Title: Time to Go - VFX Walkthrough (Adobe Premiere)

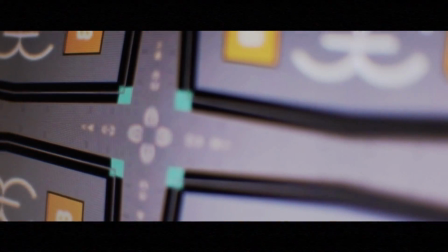[12:02]
The funny thing about this project is that all of this stuff,
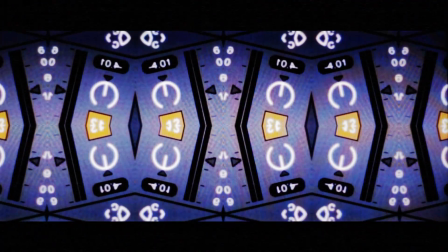[12:06]
all of these effects were done to kind of mask what I considered a boring actual performance.
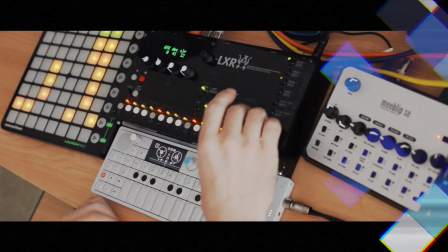[12:12]
The actual performance aspect, this stuff, there just wasn't anything really, really that engaging.
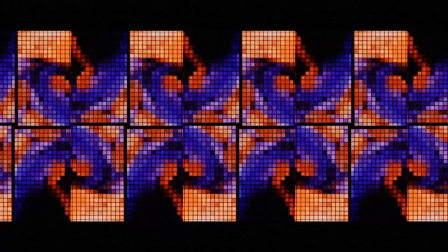[12:18]
I mean, I like some of the shots and everything, but I really wasn't happy with it as a performance.
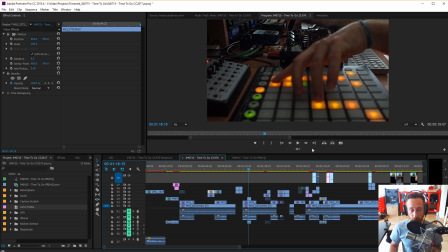[12:23]
In part, I think, because I was using Ableton to do a lot of stuff like trigger vocals and some drum clips, and I was just like, eh, it's not really exciting.
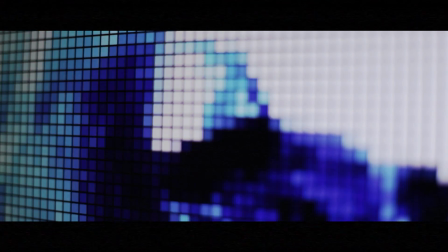[12:32]
So that's why we ended up with all these effects. Effects shots was to make you think it was exciting.
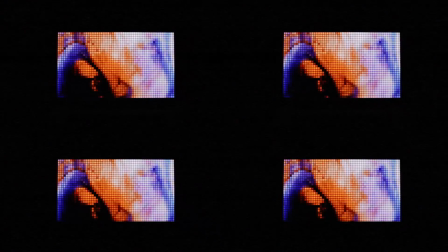[12:39]
I'm actually pretty happy with the results, regardless of why we ended up with them. taking clips and doing weird things with them
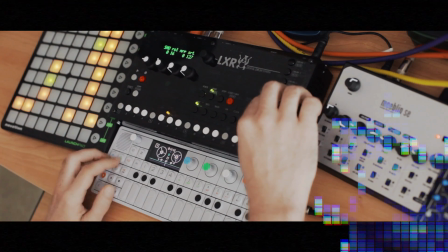[12:48]
and then doing weirder things with them and then taking those weird things and putting more effects on them until you don't even know what the heck the original source was.
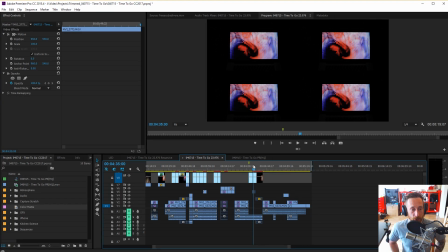[12:57]
I do this with audio and I do it with video and I love doing it with both. So if you have any other questions about anything that you see on this channel in terms of technique or like how'd you do that or whatever please ask.
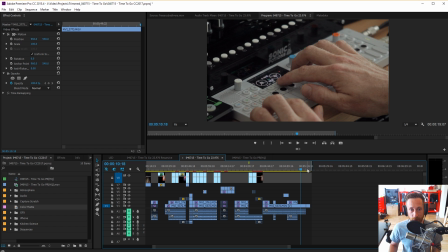[13:08]
I love talking about this stuff. It's a fun way to talk with you guys about gear and technique and all that kind of stuff so yeah thanks for watching i will see you again soon say goodbye to octocat and don't forget to send him steaks and uh flesh